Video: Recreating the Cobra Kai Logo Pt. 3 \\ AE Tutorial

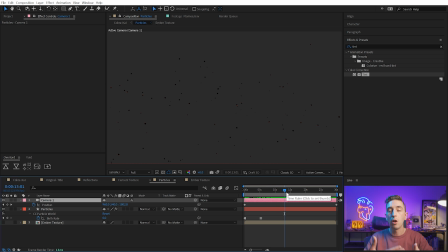(16:23)
So instead what I'm going to do is make a few different copies of this layer with particles closer and closer to the camera and blur out each layer. To do that, I'll just duplicate this layer. This will be particles, we'll call this mid, and let's rename the first layer particles wall.
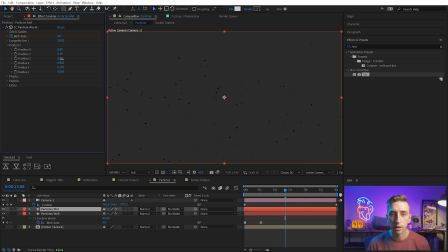(16:39)
But on this mid layer, I'm just gonna go to the producer and back off the position Z. So pull it towards the camera a little bit. And obviously all these particles are in the exact same space. So I wanna go into the extras, find that random seed value and increase it.
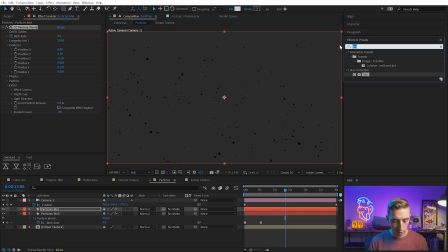(16:53)
So it's just a different sampling of particles. For this layer, I'm going to grab the Fastbox Blur effect and we'll just blur out all of our particles. Not a whole lot, but just enough to give a little bit of a sense of depth, so maybe 4 pixels. And then I'll just scrub through this so we can see it. There we go. That definitely does add more depth to the scene.
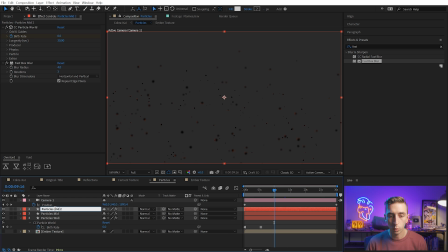(17:12)
Let's duplicate this layer again and we'll rename this one Foreground. Go into the producer again, pull it back towards the camera even closer, as well as blur it out even further. This one can be a little bit more extreme, but now we're moving through 3 layers of particles that are all progressively more and more blurry,
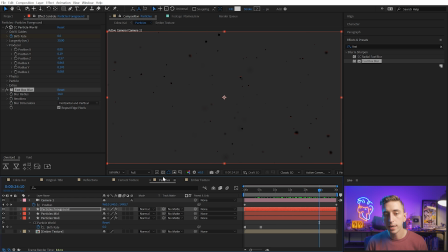(17:30)
which adds a lot of depth to the scene. So now we need to composite these particles into the main comp.
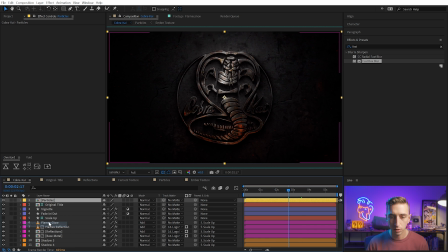(17:36)
We have those particles here at the top of our comp. Let's give it a different color like yellow, and then I'll move it down below the fade in and out adjustment layer. And I need to make sure to turn off the original title so I can see my own particles.
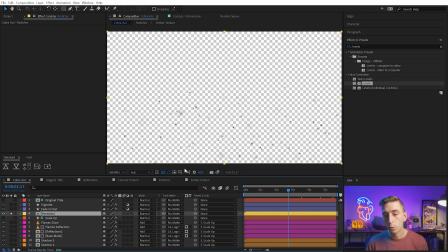(17:47)
If I solo this layer, they're not very visible, and if you remember, this comp is only about 6 seconds long, but the particles take about 5 seconds to really be filling the screen. So I need to switch to my anchor point tool, which will allow me to shift the contents of this layer in time while keeping the in and out points.
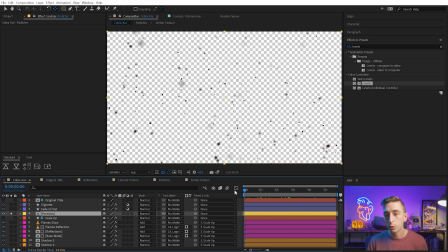(18:03)
So as I drag this over to the left, we're gonna fill the comp with those particles. I just wanna make sure that on the first frame of this comp, they're filling the entire scene.
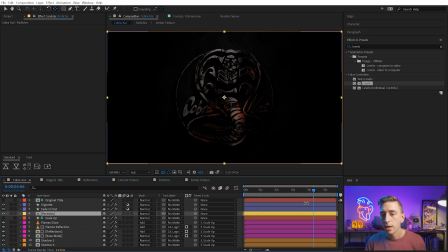(18:11)
That looks pretty good, so I can unsolo the layer, and now if I go to the 3-second mark where it's brightest,
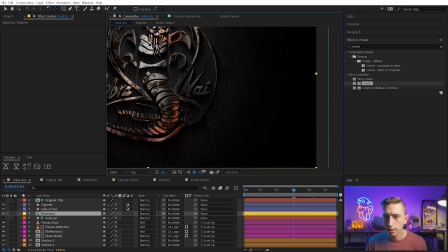(18:16)
we should be able to see those embers, and if I turn up the exposure compensation, you can see them a lot more clearly.
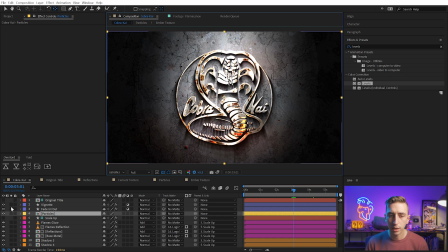(18:22)
Now, I don't think that we're seeing quite as many particles as there was in the original if I turn that one back on,
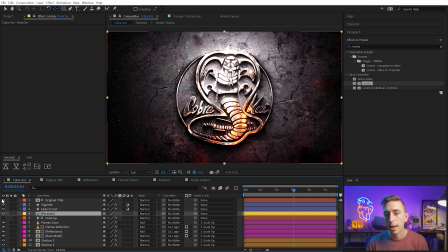(18:28)
and it might just be because the ash is black and the embers are really what are being seen in the original.
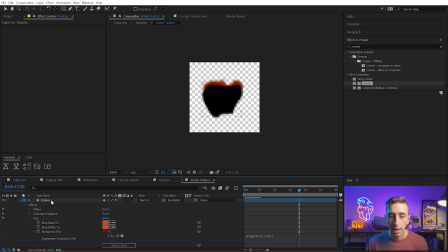(18:34)
So what I could do is go into my ember texture and maybe change that offset a little bit more, just 1 or 2 more pixels, so we're seeing that offset more prominently in the texture,
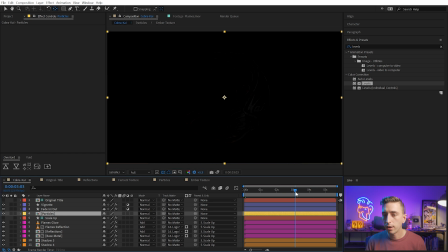(18:44)
and that will update through the particle emitter and give us something that is way more apparent.
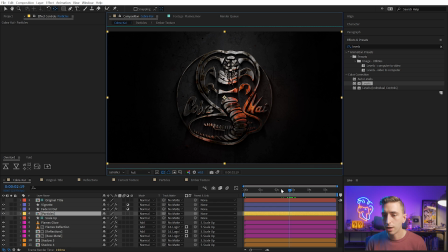(18:49)
I think that's gonna work better. I'll turn off the exposure compensation to show that it really is subtle. It's in the background, but now we can see that orange part of those embers a little bit more clearly. I'm gonna zoom in here and take a look at one of these embers and let's add a glow to it.
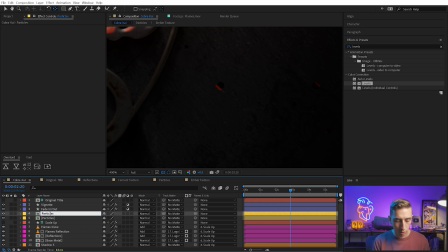(19:03)
So I'll just duplicate the particles layer and I'll call this particles glow and change the blend mode to add. That will make the orange part a little bit brighter. Next, I wanna add a Gaussian blur. And the reason I'm using Gaussian this time is because it's more subtle. It's not as sensitive as Fastbox blur,
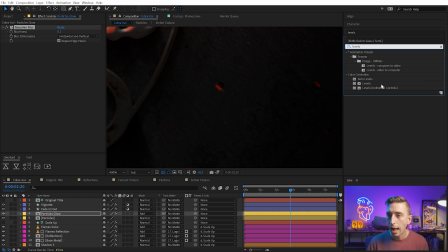(19:18)
so I can blur it out just a little bit and then maybe add a levels effect after that to crush the alpha channel and make it just a little bit brighter.
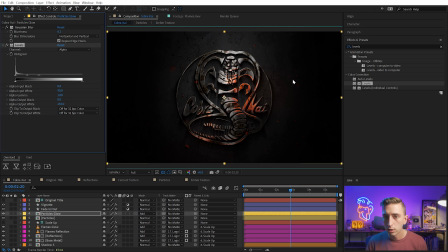(19:26)
So as I bring this up, that's gonna bring that glow to be a little bit brighter. We can see it in the foreground as well. So turning that on and off In fact, let's just turn the whole layer on and off. Now we can really see that glowing ember on those particles, and I think that looks really nice.
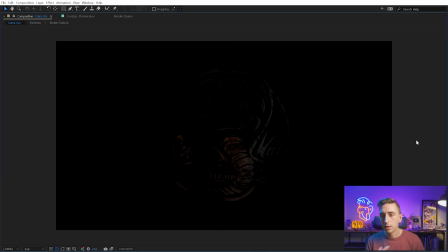(19:41)
Let's play through this as a whole to see how everything is working together and if we need to make any other adjustments.
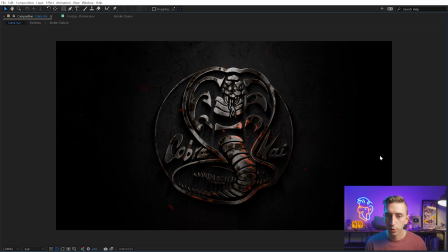(19:49)
All right, very nice. So all these particles are floating in the air. I think it's looking really great.
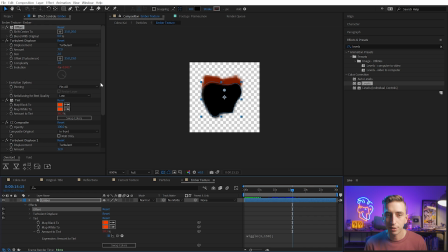(19:54)
The ember might be just a slightly bit too much visible, so I'm gonna just back that off 1 or 2 pixels.
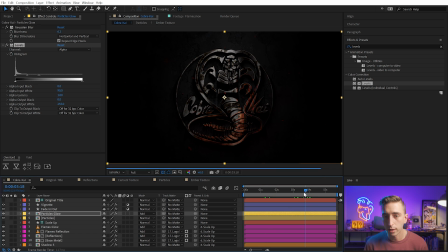(20:00)
But otherwise, it's working really well. And you can play around with this as much as you want.
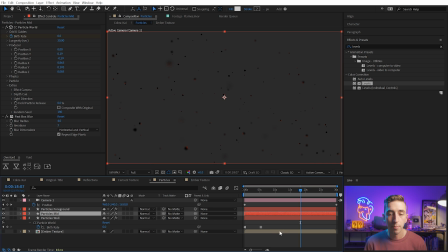(20:05)
You can go into the particle emitter, make it thicker or thinner. I could just press U to bring up the keyframes to thicken this up with more particles or back it off a little bit. Again, you don't want to do that too much because that will really line up all the start points of the textures that are being sampled.
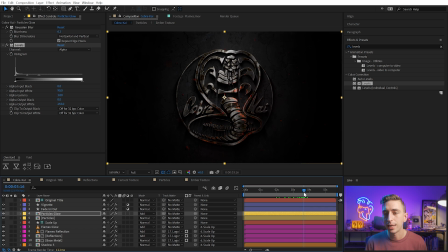(20:21)
But overall, I think that's a really great element to add to the entire scene and give it more depth.
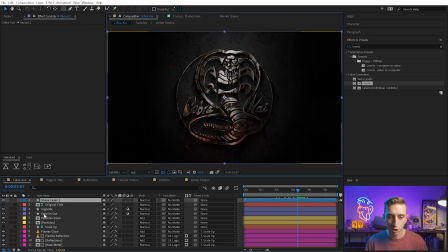(20:26)
I want to do just one more thing, which is add an adjustment layer and put that right below, let's say, the fade in and out, and we'll call this layer crunch or punch, whatever you want to label it.
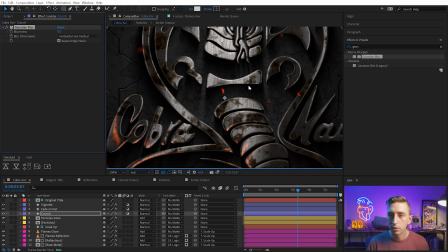(20:36)
And I'm going to add a Gaussian blur, and I'm just going to give this subtlest blur, maybe 2 pixels at the most. That'll soften everything up a little bit, and I'm going to follow that up with an unsharp mask and just increase the amount so that we get rid of that blur basically.
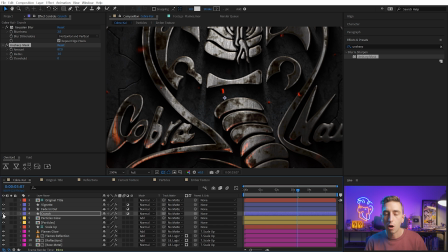(20:52)
But this kind of takes the edge off of that soft artificial vibe and just gives it a little visual crunch. That's what I like to call it. It's just an aesthetic thing that I think really helps,
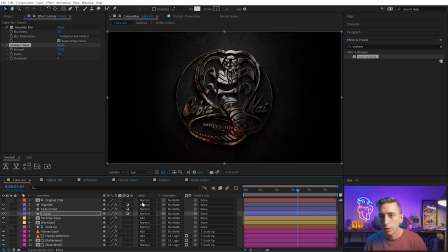(21:04)
and overall it just gives that little bit of hit to that contrast that makes it feel a little bit more punchy.
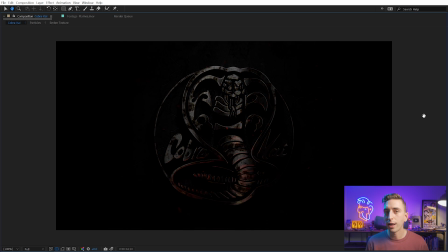(21:11)
And here we have our final animation as a whole. From here, you can really do whatever you want to adjust this and make it look however you really want it to be.
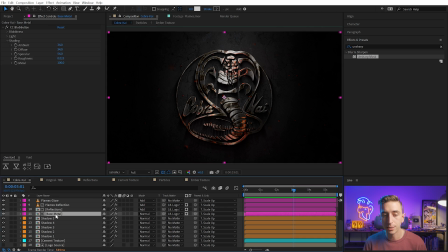(21:20)
So let's say you wanted the lighting to be more dramatic. We could go to our base metal material into the CC Blobulize effect and turn down the ambient so that we get much more moody lighting and we're letting the reflections reveal more of the logo.
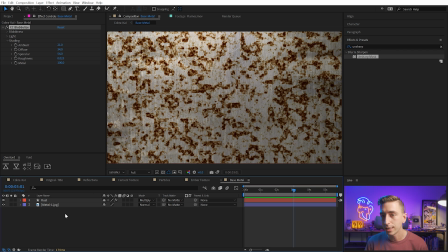(21:32)
Or if we wanted more rust, we could go into that base metal material, into the rust, and increase the brightness to add more texture and increase the contrast to make it darker,
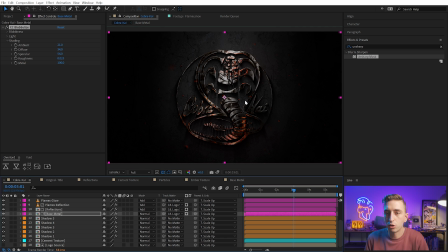(21:42)
which will completely change the surface quality of that metal. But my favorite part about this is swapping out the source for this entire effect.
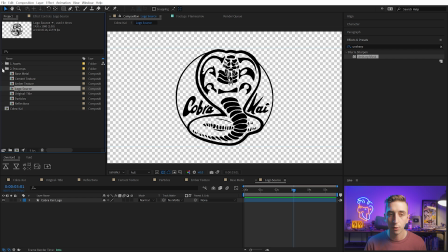(21:51)
So if I go into the logo source and change this out from the Cobra Kai logo to something like,
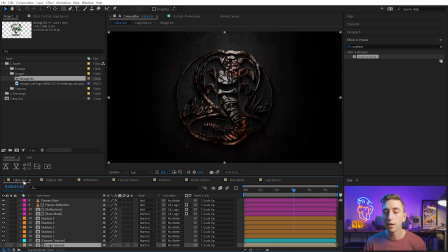(21:57)
I don't know, the Miyagi-Do logo, then we are gonna get a completely procedural effect that updates.
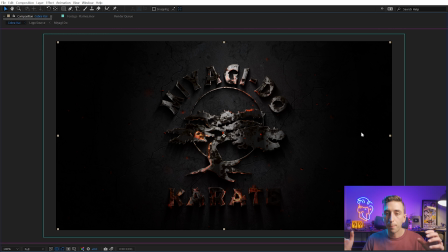(22:03)
And now we see everything that we worked on applied to a completely different alpha channel.
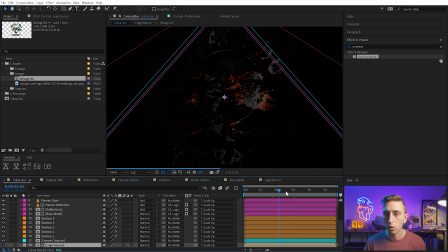(22:08)
Complete with reflections and rust and all of the lighting animations that we've applied.
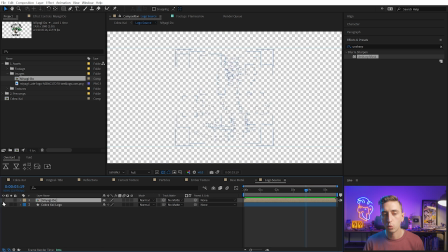(22:13)
It's extremely easy to change out whatever you want in this source comp now and come up with something completely different. And with that, we have completely recreated the Cobra Kai end title sequence. I hope you got a lot out of this series. Please let me know down in the comments how you liked splitting up this longer tutorial into 3 different videos so that I can know whether or not that's a good idea for the future. Don't forget to tag me at Jake in Motion if you use this for any cool projects and you'd like me to see. I would love to share your work. Thank you so much for watching, and I'll see you in the next one.